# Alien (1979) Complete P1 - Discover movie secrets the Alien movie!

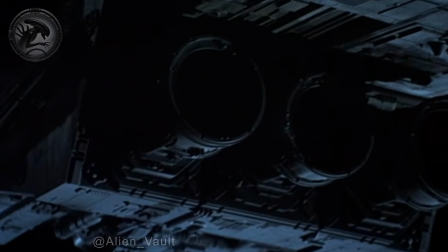4:18 Additionally, the aim was to display the scale of the ship. In the final movie versions,
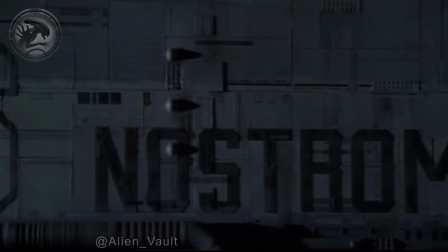4:24 understandably, this fails because within the dynamics and duration of the film, the Nostromo cannot be showcased for long.
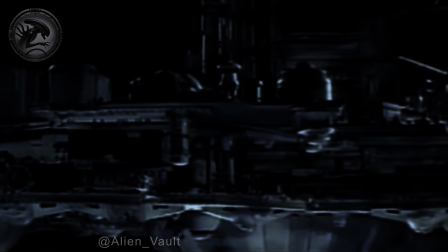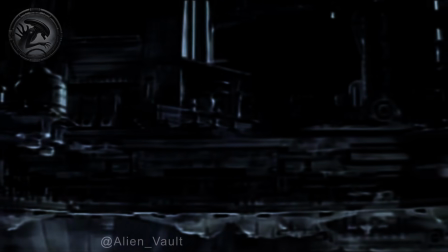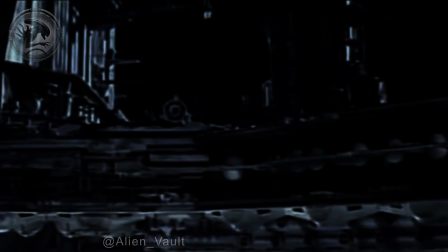4:46 Nostromo is a large ship, much larger than the viewer can understand while watching the movie.
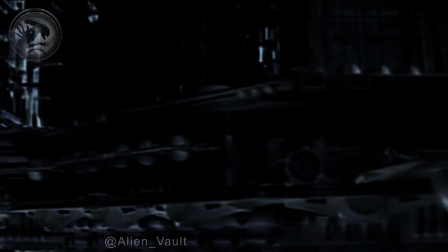4:52 For many viewers, the structure of the ship may possibly remain somewhat unclear.
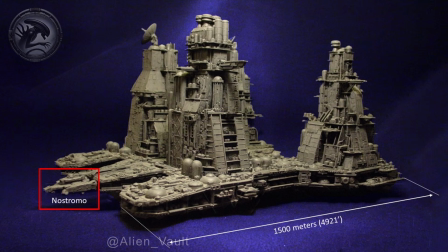4:57 In reality, the Nostromo is a separate vessel that hauls cargo, like a truck.
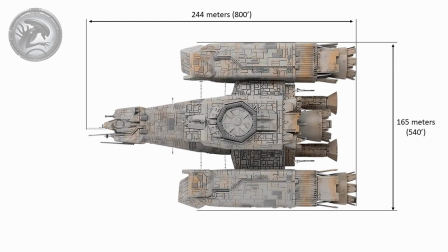5:04 All scenes shown on the ship take place inside the Nostromo, not within the towed refinery.
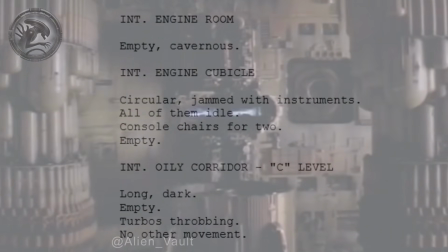5:10 In the final screenplay, the movie starts in the engine room of a spaceship, unlike the movie.
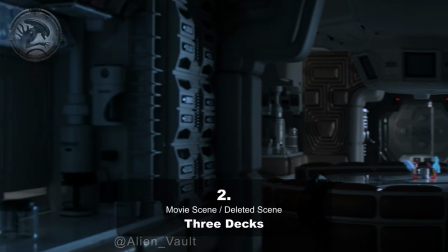5:18 2. The movie quickly introduces the structure by showing corridors, A, B, and C decks.
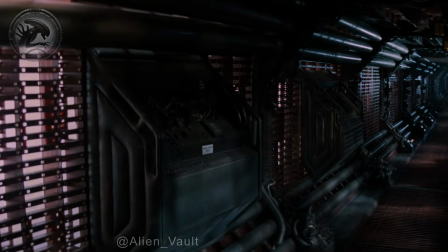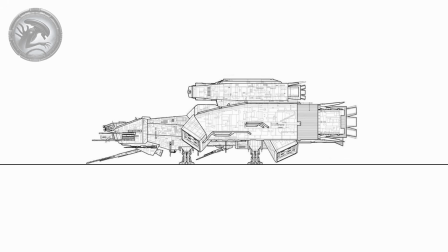5:32 The ship has 3 levels, each serving its own functionality. A deck contains the galley, bridge, infirmary, hypersleep chamber, and mother interface.
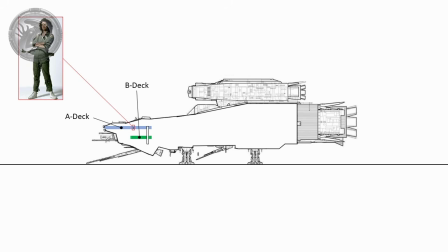5:42 B deck contains equipment and provides access to the shuttles and the main airlock.
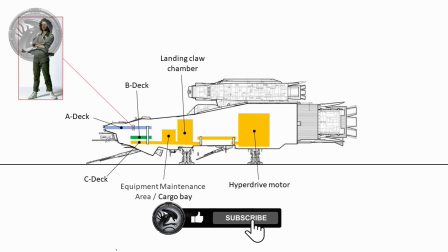5:47 C deck is mainly used for equipment storage and contains the landing struts when retracted.
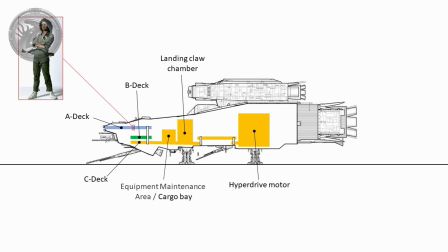5:53 It also houses Ash's observation blister,
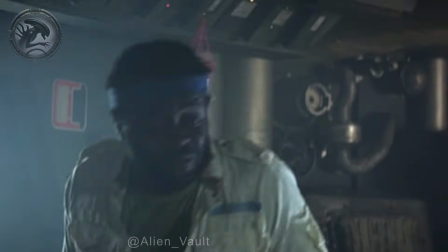5:57 as well as Brett and Parker's engineering station, which includes the auto-destruct console.
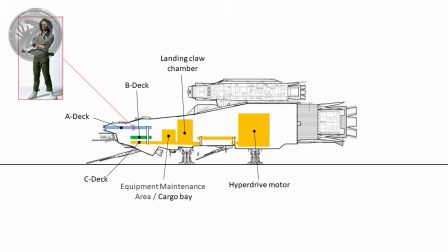6:03 C deck also allows access to the ship's machinery and structures. Most of the ship's events take place on the A deck.
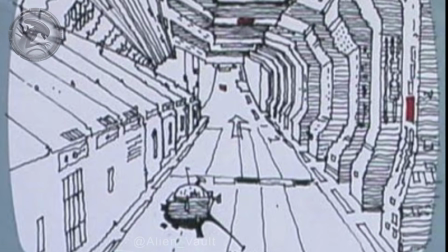6:13 3. According to Ridley Scott's original idea, when presenting the corridors of the Nostromo's A, B, and C decks,
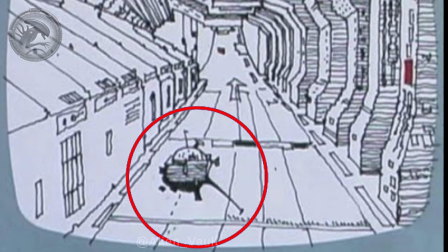6:21 flying small robots were supposed to be introduced, which would move around different corridors and maintain the ship's functions.
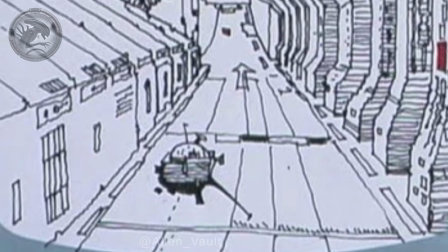6:29 However, Ridley Scott's idea of these robots, dubbed flying mice, proved to be too expensive to film,
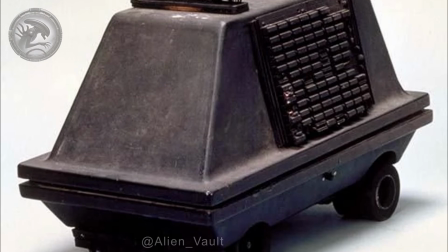6:37 and they too closely resembled the corridor drones from the 1977 film Star Wars.
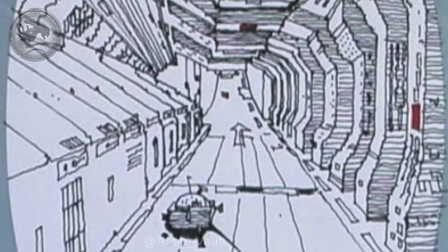6:44 Additionally, the production company did not want the movie to appear too much like a typical sci-fi film.
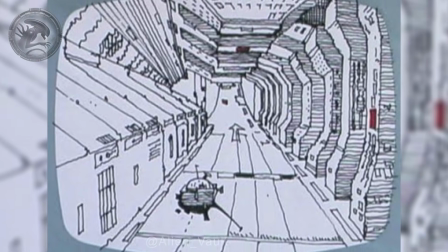6:50 As a result, these scenes were never filmed. 4.
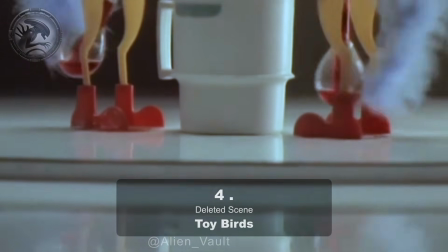6:55 Toy Birds items. Ridley Scott wanted the toy birds appearing on the table in the crew room to tell their
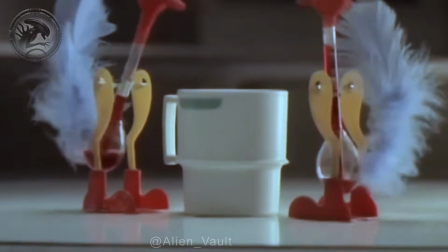7:01 own sub-story about the course of the film by appearing in a different part of the film.
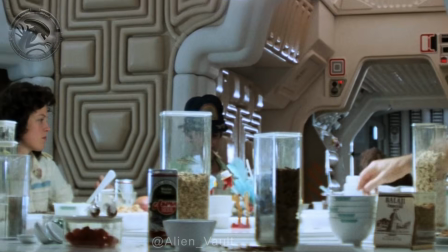7:07 In the final movie, the toy birds appear on the lounge table, but they don't get much attention.
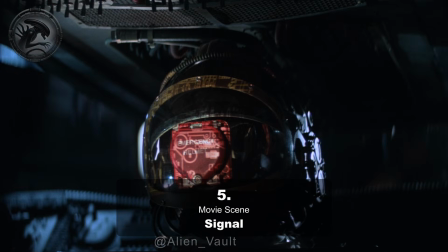7:14 5. A mysterious unknown signal interrupts Nostromo's journey and awakens the crew.
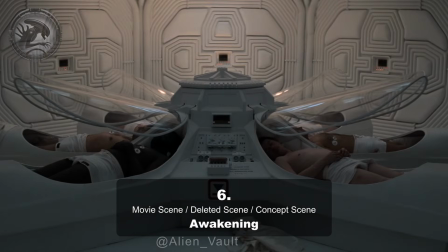7:21 6. The awakening scene.
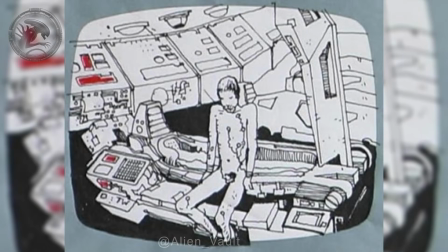7:23 The original intention was to depict the crew naked, each waking up in turn, as presented in the final screenplay.
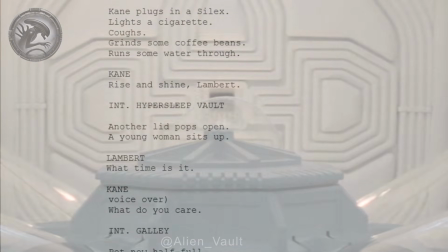7:31 According to the screenplay, the lids of the cryo tubes were also supposed to open at different rates for each person,
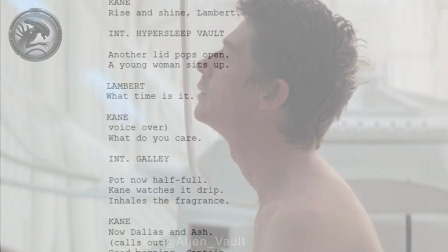7:39 unlike in the final film. First to wake and rise is Kane, as in the movie, followed by Lambert.
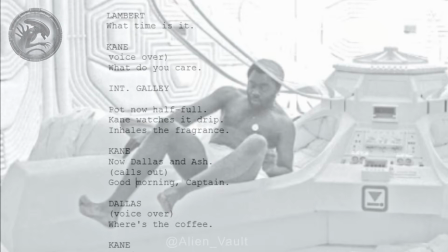7:46 Next are Dallas and Ash. Parker and Brett wake up simultaneously, and Ripley wakes up last.
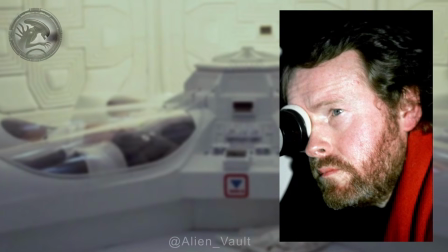7:54 Ripley eventually also takes Jones the cat. According to Ridley Scott, the entire scene was first filmed with the crew completely naked.
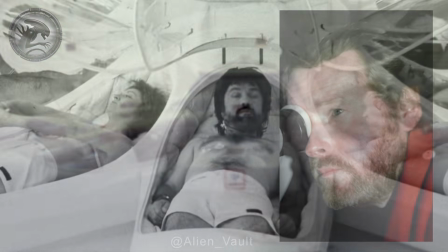8:02 But to avoid restrictions due to nudity,
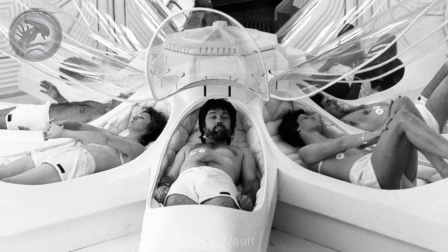8:06 the scene was eventually filmed with the crew wearing underwear and the women wearing a thin white string covering their nipples.
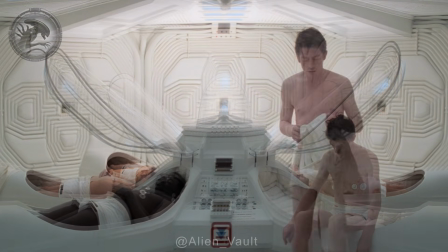8:14 In the end, only Kane's awakening made it into the final film, with the others remaining in their cryo tubes.